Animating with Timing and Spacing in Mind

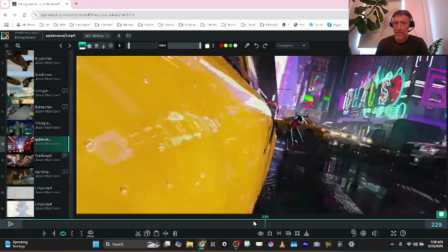[24:58]
They're really pushing what's happening in real timing.
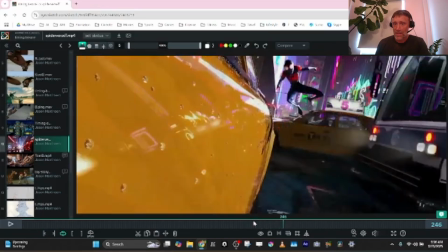[25:02]
And here you get a few frames where he's barely moving. Like, this is slow motion here.
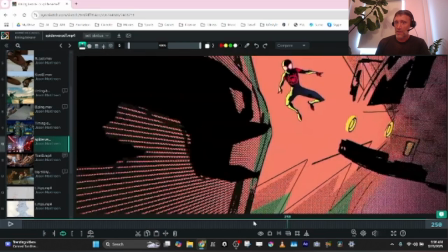[25:10]
And then the next frame, look at how much he's moved. So they're scaling time, slow, fast, but it all happens in the same amount of time.
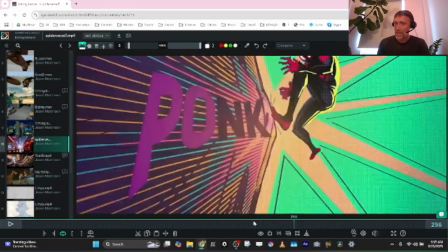[25:17]
Fast, slow, right? If you read this, boom, fast again.
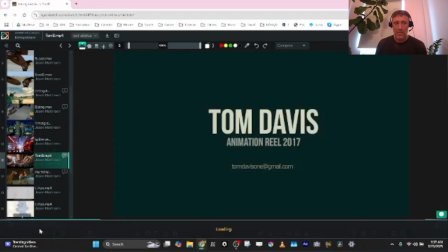[25:25]
This is Tom's demo reel from a while back, and you know, this is the Dracula animation I was telling you about.
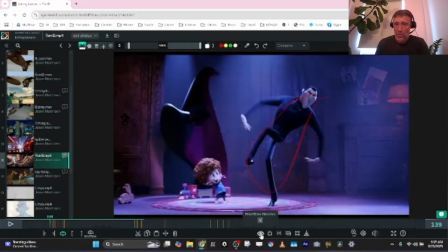[25:33]
You can really see this pose because he's moving through it with a lot of frames, and then there's a quick transition.
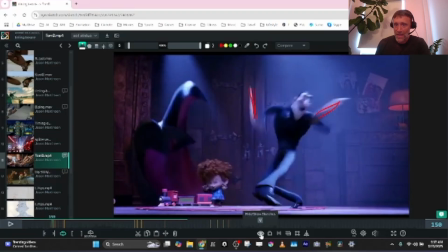[25:40]
You can really see this pose, and then a quick transition, really see this hang time.
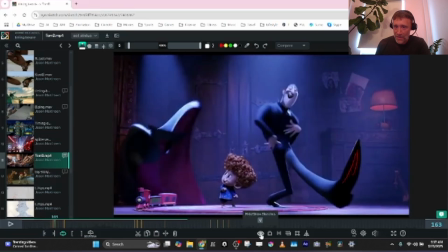[25:46]
So it's fast, slow, fast. So it hits this pose, and it's just moving for a few frames through it.
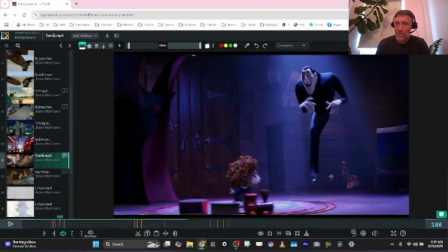[25:52]
Fast, slow, right? All through this. It's really great. Hang time, quick transition, hang time, quick transition.
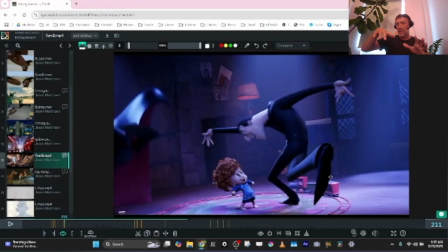[25:59]
He's scaling up time, and he's doing lots of little polishy things with the arms and the feet and the head and the fingers overlapping, but the core of the body is like going through a slow, quick transition, slow, quick transition.
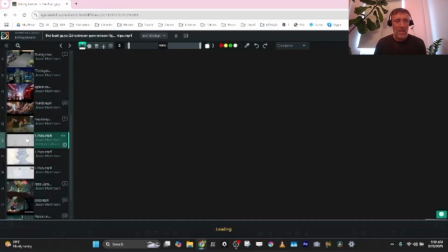[26:13]
And this is stylized animation because of that. You know, it's really great to see this in animations that's on twos, right?
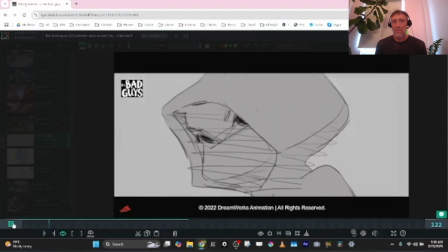[26:22]
This is some tests done by one of the animators at DreamWorks for Bad Guys, and this is a great example of that kind of stuff.
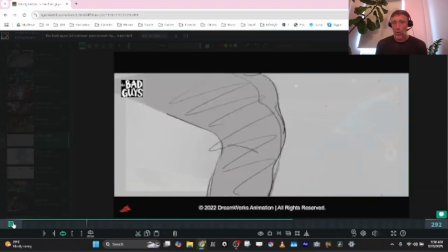[26:30]
You really see the timing where he holds the poses, and a lot of times he does actually just hold the pose.
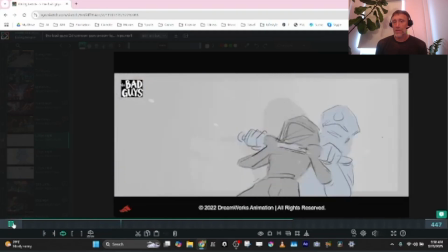[26:35]
This is a drawing, and then he has quick, crazy, fast stuff happening in between those holds.
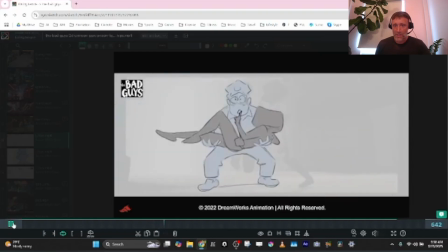[26:43]
So this kind of stuff, this is all on YouTube. You can study if you want and frame through and see what's happening. It's really great stuff.
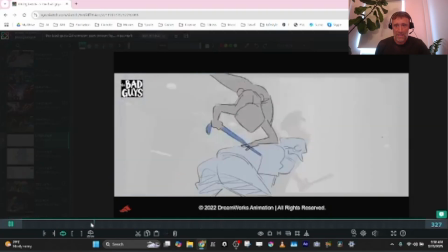[26:58]
There's the roughs. Yeah, I mean, look at this hold here, right?
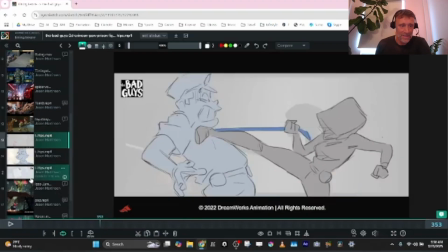[27:04]
It's just frozen. This is the
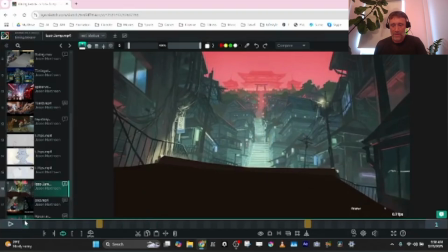[27:09]
test I did rotoscoping from an anime, and this is just to see the difference between twos and ones. That these are on twos, 1 2 1 2 1 2 1 2. These are all on twos. It's the same exact timing as this.
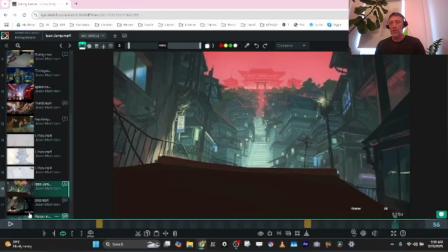[27:23]
This is just all on ones, right? So you can see you can feel the difference subtly between ones and twos.
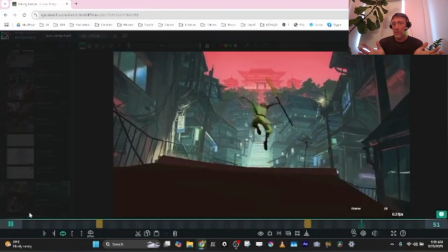[27:31]
How the and I mean, it's arbitrary which one you feel like is better, but some people prefer the twos, some people prefer the ones. It feels a little crisper, right? It feels a little snappier, even though the timing is identical. And this is a stylized animation with a lot of hang time, right?
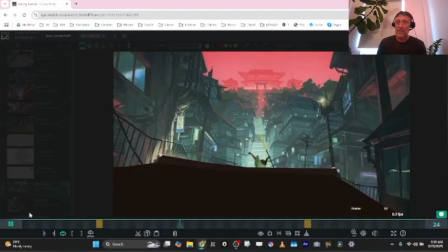[27:46]
Scaled time, fast, slow, fast, fast, slow, fast. But the timing is the same.
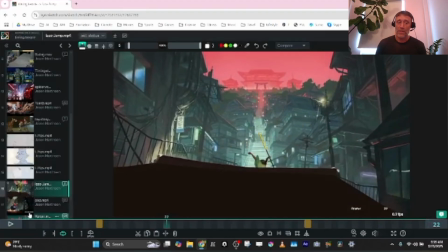[27:51]
The only difference is one is in ones and one is on twos.
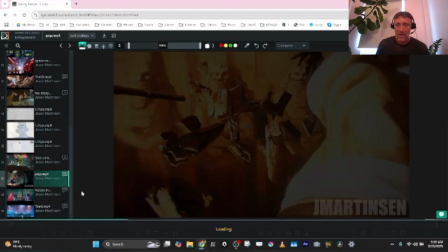[27:55]
These are animations I did for a project a few years ago for a Prince of Persia cinematic. And this project was all done on twos, inspired by things like Spider-Verse.
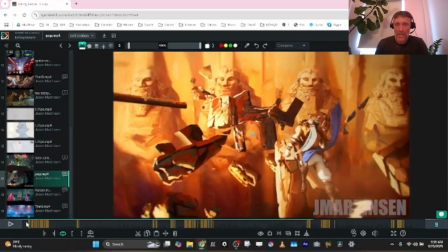[28:06]
And, you know, this is a great example of the moving camera. So here this character's running through this environment. You can see this pose actually holds. He hasn't moved in his animation pose, but he's moving through the environment because the background's moving, right?
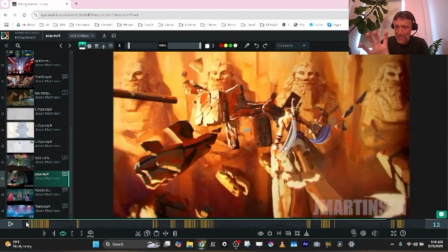[28:22]
So a lot of these, here his foot is connected, but his body pose hasn't changed, right?
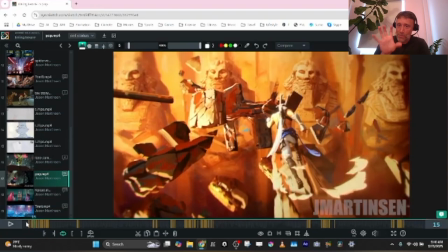[28:27]
So here his body pose is the same, but he's moving forward with the camera, so you don't feel him strobing around.
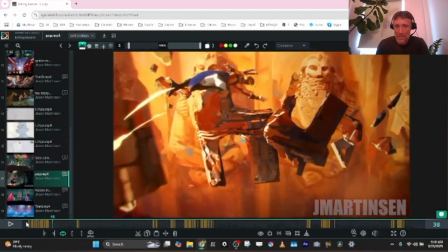[28:33]
So this is the trick that they use in Spider-Verse for all these cool moving cameras. And this shot is mostly on twos, but there is a lot of ones.
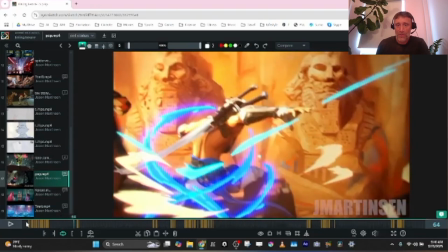[28:40]
So I'm framing through here. So all these
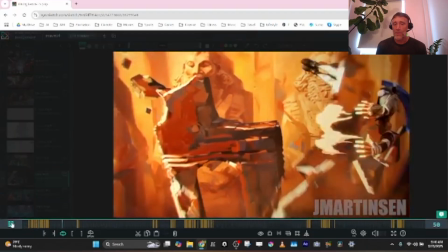[28:46]
animations here, they really wanted to capture that like snappy, stylized, texturized timing.
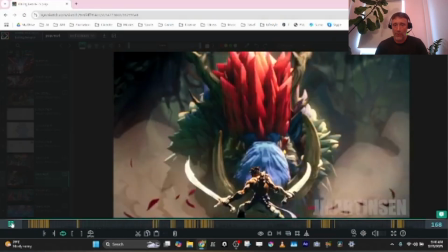[28:52]
And if you go through a few examples, you know, like here,
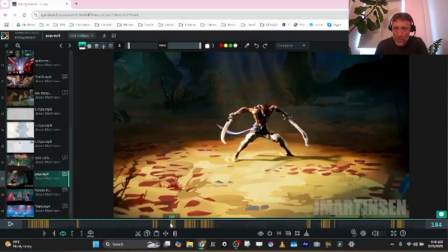[28:57]
I really held this pose so you could read this anticipation. So quickly into it, hold it in slow motion, and then boom, look at the spacing as you come out of it. It's just a smear.
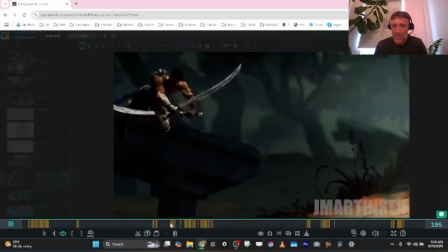[29:06]
So you get, right, fast, slow, fast. And then the landing, the same thing.
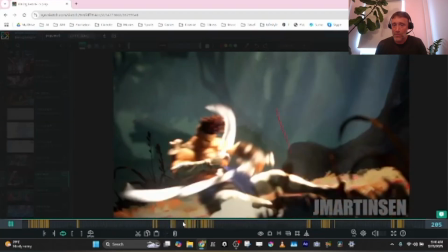[29:12]
He rolls into this screen. He's really moving fast. Look at the spacing on these frames.
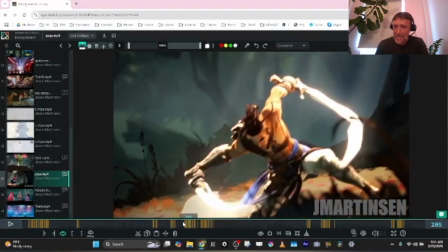[29:17]
You know, even though it's still on twos a lot of times, he hits the pose quickly with lots of spacing,
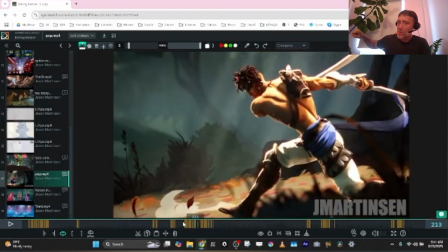[29:24]
and then it's just almost into slow motion, right? The only thing that's moving is just a little bit of his overlapping action and his arm, like just very subtly, just like the example we saw in the Batman clip.
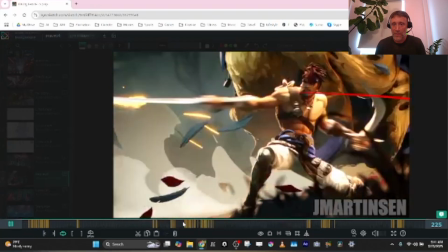[29:38]
So you feel texture, right? And the same thing on the swipe.
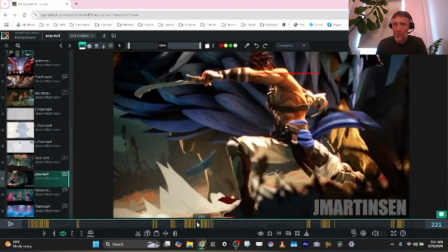[29:42]
He's holding this pose, and boom, you just go right through into the,
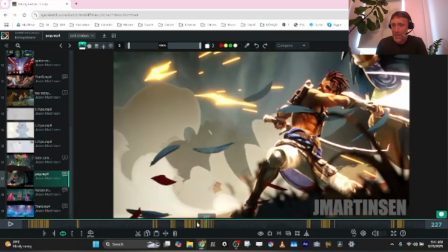[29:48]
with big spacing into the final pose, and then here, barely moving.
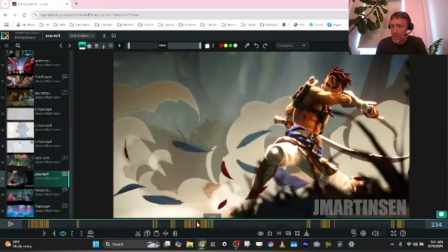[29:53]
See? He's barely moving through that. Just a little bit of overlap in the arms, reading that pose.
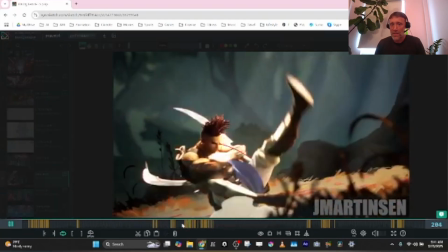[29:57]
So you get hold,
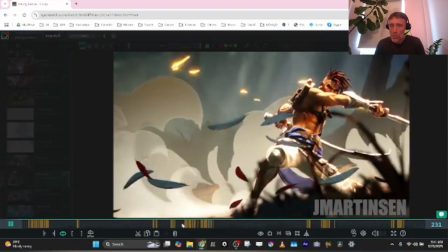[30:02]
move, hold.
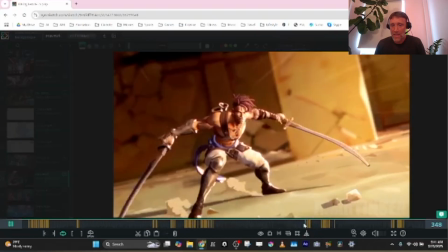[30:07]
Same thing on these, a nice long antic, big smear.
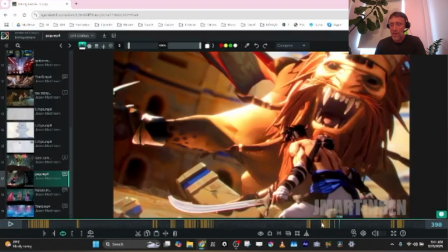[30:13]
Same thing here, you really play with this is all on twos, right?
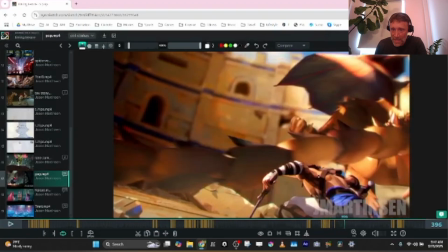[30:18]
But you really play with this compression, so you read the down and then boom, smear as he goes off screen.
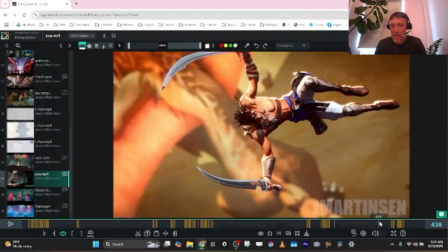[30:26]
All this is on twos, same thing here, dropping into the frame, fast, accelerating time, hits the ground,
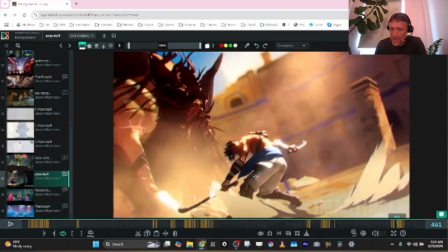[30:35]
you let that pose read, and then quick transition, like just in 2 frames. And this is on a 1, right? So here's a case where you would use a 1. Twos, he's sliding in the same pose towards camera.
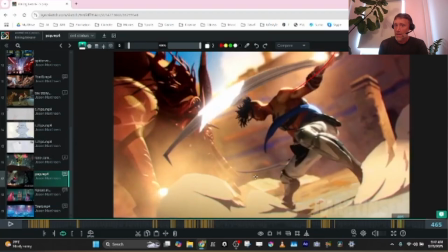[30:48]
1, and then twos again. The only thing that's moving between these frames is the effects, the overlap of his sash and the smoke.
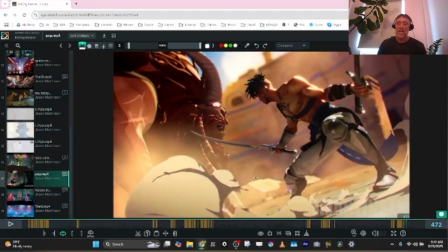[30:57]
And then he hits this pose and small movements. So this type of stuff just gives you really nice energy.
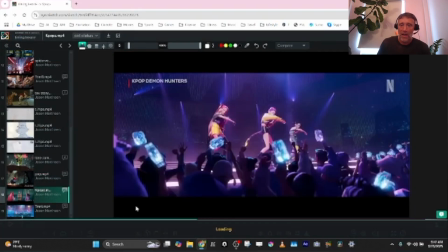[31:05]
You know, K-pop and Ninja Turtles, they're on twos as well. And they're both great examples of this kind of stuff. If you want to frame through the trailer online, you can on YouTube. The clip I took from Ninja Turtles, both of these are taken from YouTube.
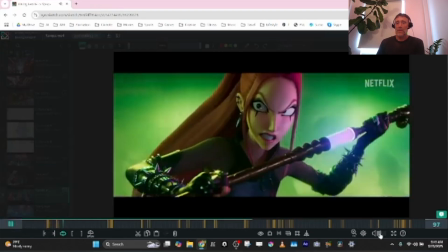[31:20]
You know, you can feel the great fast, slow, and all these moments.
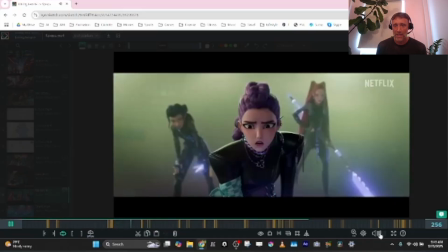[31:29]
They're super dramatic, very stylized.
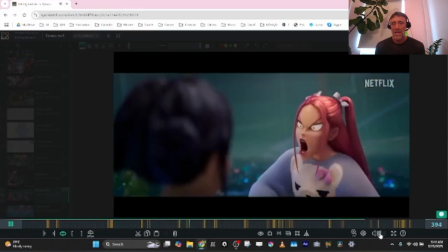[31:33]
And the fact that their poses are pushed and their face expressions are pushed, and it's on twos and ones, of course, on the fast movements.
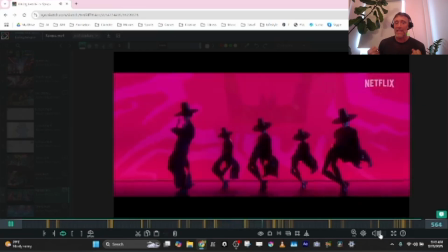[31:41]
It just makes it feel like really textured, high energy, doesn't feel even.
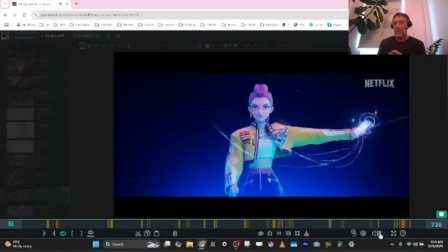[31:47]
You feel this great amount of like polish going on, even though the animation is only on twos for the most part.
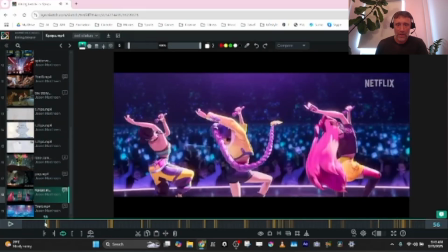[31:55]
It's beautiful work. So we can look at some examples here. So they're moving camera again.
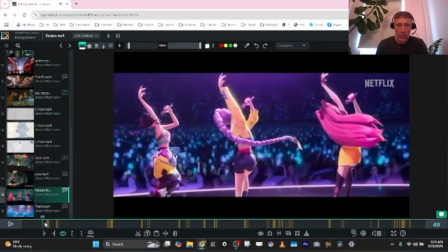[32:03]
They hold the pose. Boom, the spacing will go really fast on the transitions, holding this pose,
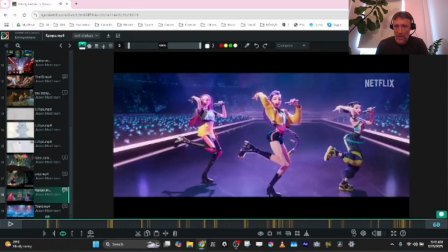[32:09]
and then you can see if you watch some of the stuff I've drawn on here on the hand, it's barely moving, right? And it's not just the hand. Look at the foot as well.
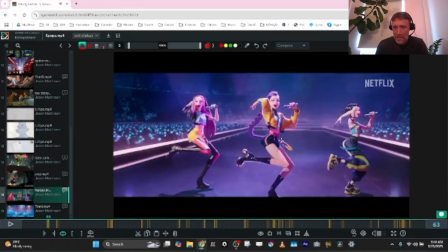[32:18]
The foot and the hand, both the body itself, and then suddenly, boom, you get a crazy fast.
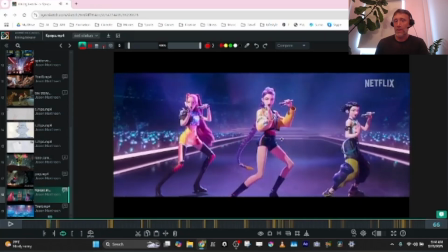[32:25]
So this is slow motion, fast motion, right? Boom, boom, boom, spacing, slow motion again.
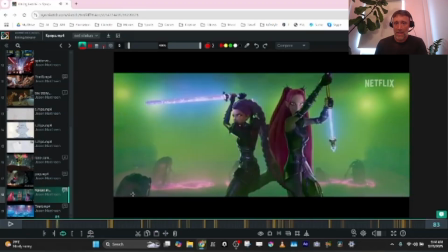[32:33]
Here, the same thing. Watch that hand, and then it just moves fast and then slows in, right?
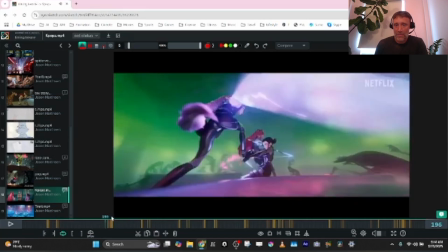[32:40]
This is a great super smear, pops in the air,
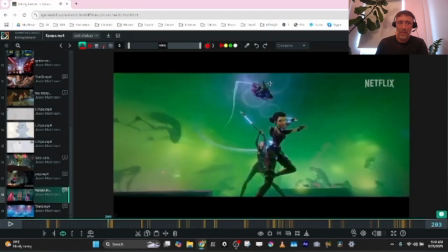[32:45]
and then you have this moment of hang time, just like that clip from Bolt where the guy's getting rolled on the highway.
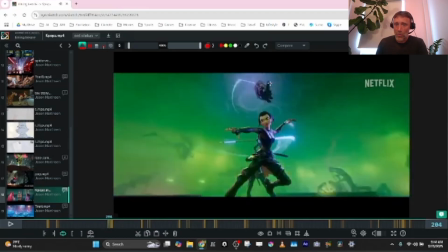[32:51]
It's just moving, and this is actually on ones, but it's not moving a lot in screen space.
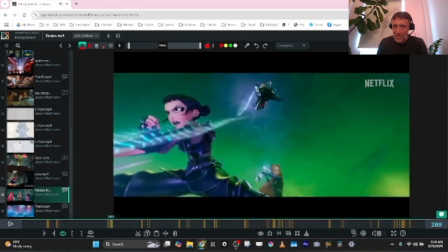[32:57]
It's staying in there, and then suddenly it just accelerates forward, right?
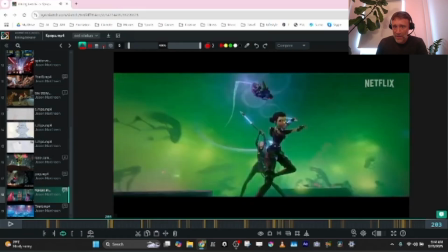[33:02]
And same with the background character, or the characters in the bottom.
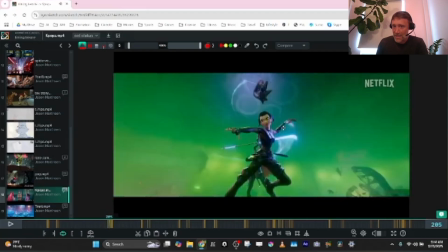[33:04]
They have some crazy spacing happening, but you really read this antic because it's holding those 2 frames here, and then boom, fast.
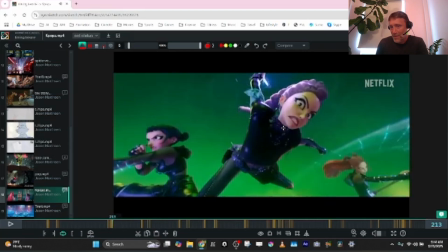[33:12]
They even slowed down the impact here so you could read her face.